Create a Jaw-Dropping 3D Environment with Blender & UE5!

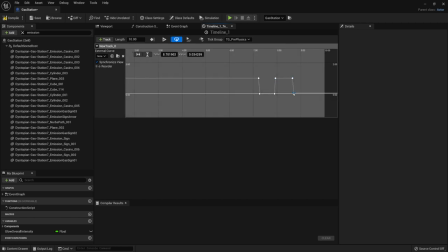86:30 Then afterwards, all we had to do was just go into the event graph and get ourselves the timeline, and then play around with the values itself, and then just multiply our emissive texture parameter with that value,
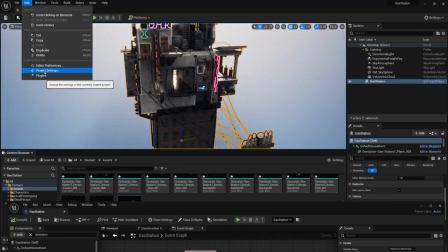86:44 and we'd get some really nice results. And I just made a kind of a jagged pattern out of it real quick.
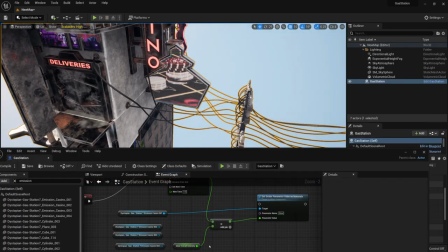86:51 Initially I wanted to make sure I get myself a casino sign which would start like blinking in a kind of a nice sequence,
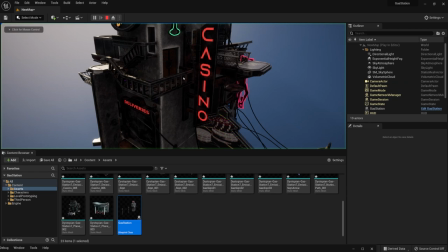86:59 but I think that was just like overdoing it a little bit.
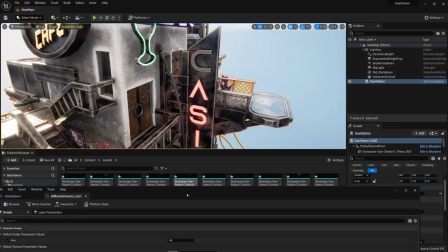87:02 So after I was done playing around with that, I actually turned it back to the way that each one of the signs was blinking,
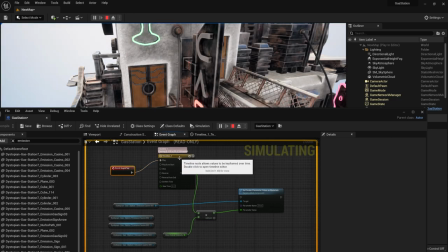87:09 and it was just going in and out, so it wouldn't be quite as distracting. I think it was originally a little bit too much in regards to that.
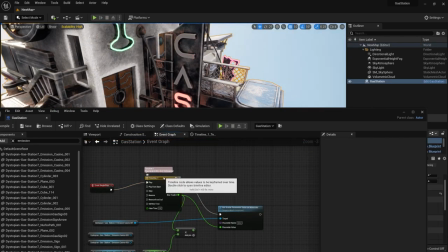87:16 And it's hard to say initially how it's going to turn out, so certain ideas you gotta try out,
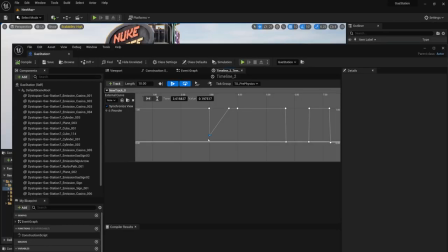87:21 you gotta see for yourself how it's going to look like, and if you like it or not, you gotta decide on your own as well.
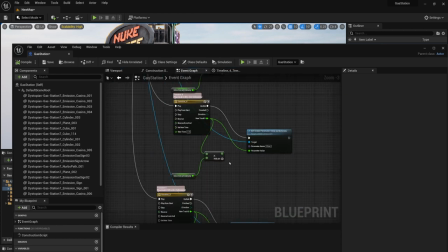87:27 So yeah, once you're done with that, once you're happy with the outcome, then you gotta move on to another piece,
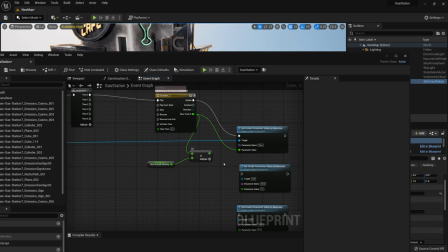87:35 or alternatively, you can always just continue working if you're not sure how this piece is going to turn out,
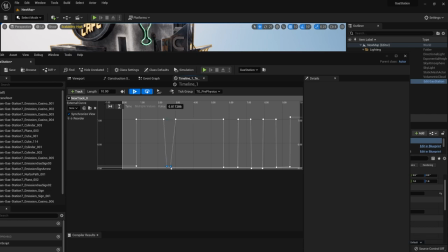87:41 and just come back later in the end after you have some thought while working on some other pieces.
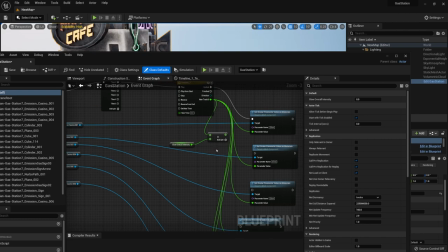87:46 But yeah, by just applying a simple emissive texture map, it was looking so much different.
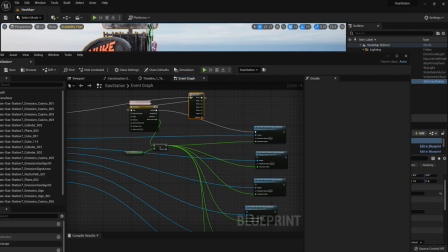87:52 It was already giving us some nice type of a glow within our scene,
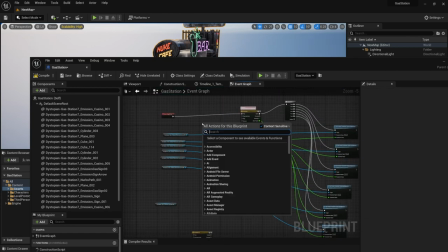87:56 and the overall design was already looking pretty nice as a type of a cyberpunk or even digital punk, to be honest.
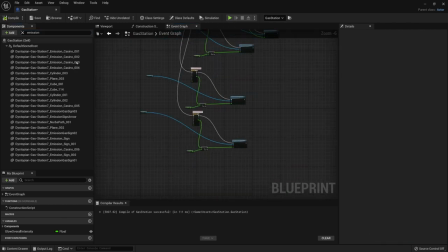88:04 It kind of turned out a mixture of both, although they are genres that are kind of close to one another.
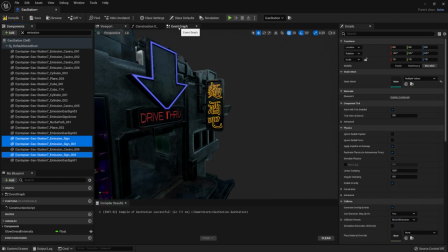88:12 Dieselpunk would be more metallic, more gritty type of a look. I'd say almost kind of a steampunkish type of a look.
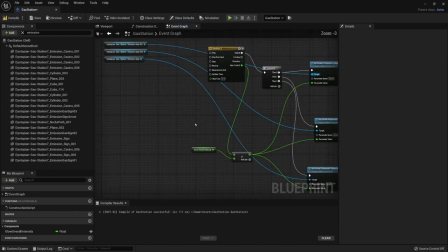88:21 Whereas cyberpunk, of course, it's more of a futuristic type of a look, more neon signs,
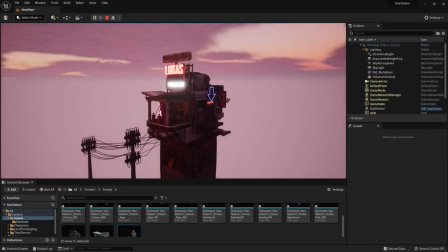88:29 more of a futuristic type of a dystopian look. But yeah, it took quite a bit to set up this entire blueprint.
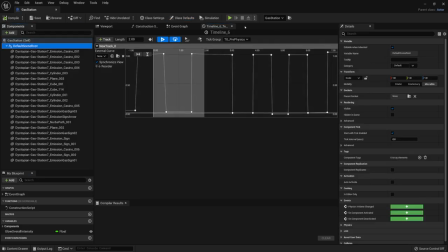88:38 I'm sure there's an easier way to set everything up and kind of make it look all nice.
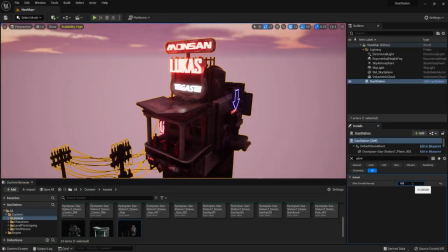88:43 And I don't have a lot of opportunity in working with futuristic environments.
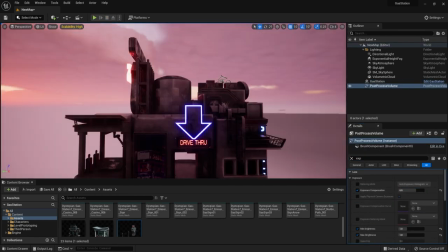88:49 Mostly I do some medieval type of a work. It is a complete different type of a work set for that.
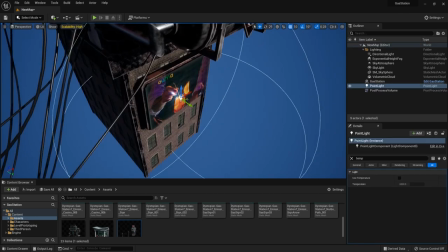88:56 But I was really happy and excited that I was able to have a chance on working on this type of a project.
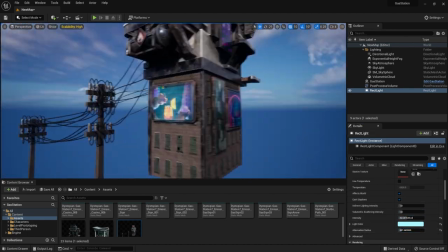89:02 Now, in regards to the screens, the blessing in disguise turned out to be that I didn't use an emissive texture map for those,
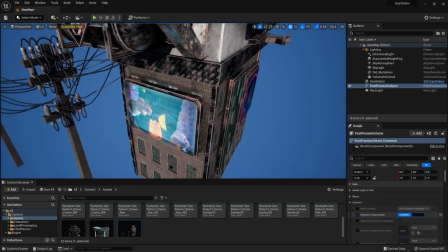89:10 and I was trying to figure out how I'm going to brighten them up,
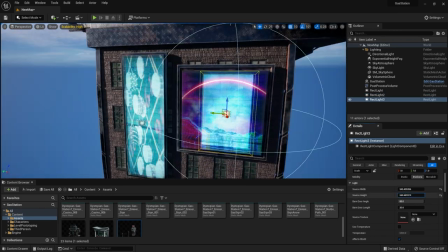89:12 and actually I placed up a simple square light in front of those as a light source just to see how it's going to look like,
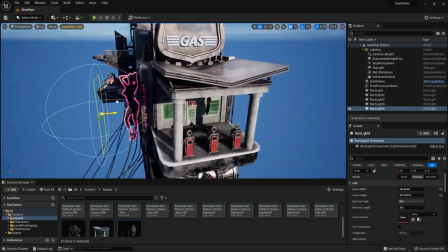89:20 and it turned out really great actually, because it made it look like it has additional depth.
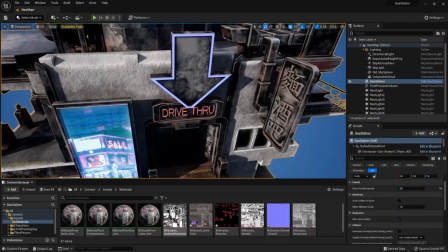89:23 I didn't just completely place it flat onto the screen, I actually just faced the screen directly and gave it some distance,
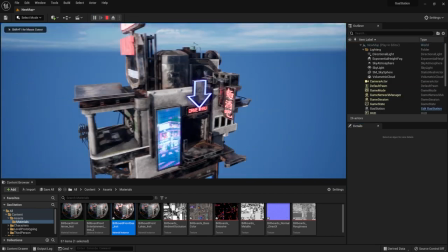89:31 so now whenever the camera is moving, it actually looks like the reflection is inside of the screen itself, and
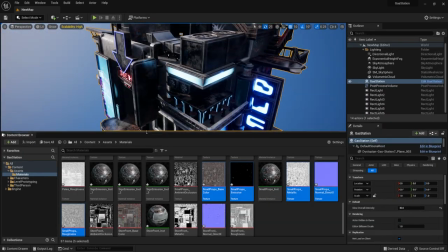89:37 it makes it look so much nicer in regards to that, as it gives us some of that screen type of a glare from them.
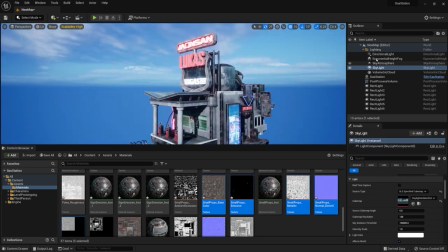89:43 It makes it look so nice. I think I added some animation in the end though, a little bit in regards to light functionality, but we're going to come back to that in a bit.
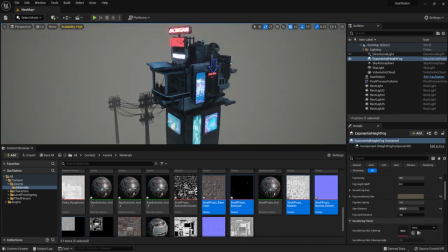89:52 Now I realize that we're going to need to set up some environment aspects.
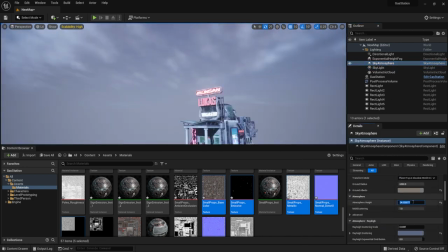89:57 We're going to start setting that up before we continue on adjusting certain bits for the scene,
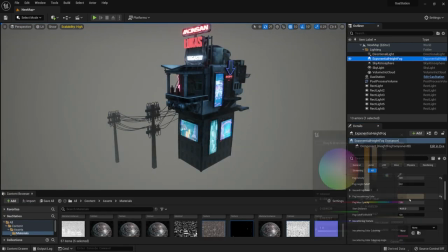90:03 and I just wanted to get myself a really basic type of a dark look, a kind of a nighty look out of our environment.
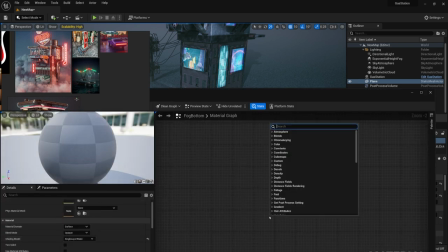90:10 Although by default Unreal Engine gives us a way to control atmosphere, and you can like lower the sun, put it up and whatnot,
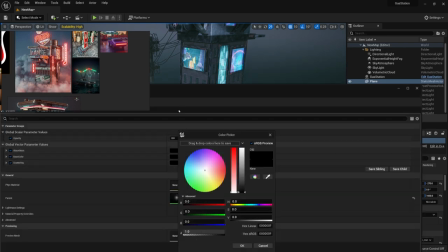90:18 and it affects the volumetric clouds in the background.
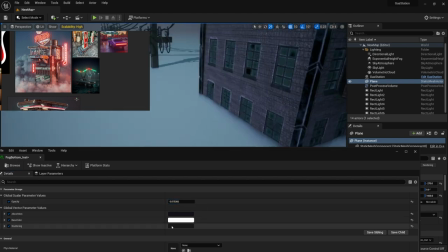90:22 We can't actually make use out of that to just lower the sun, because it would give us a pitch black type of a scene.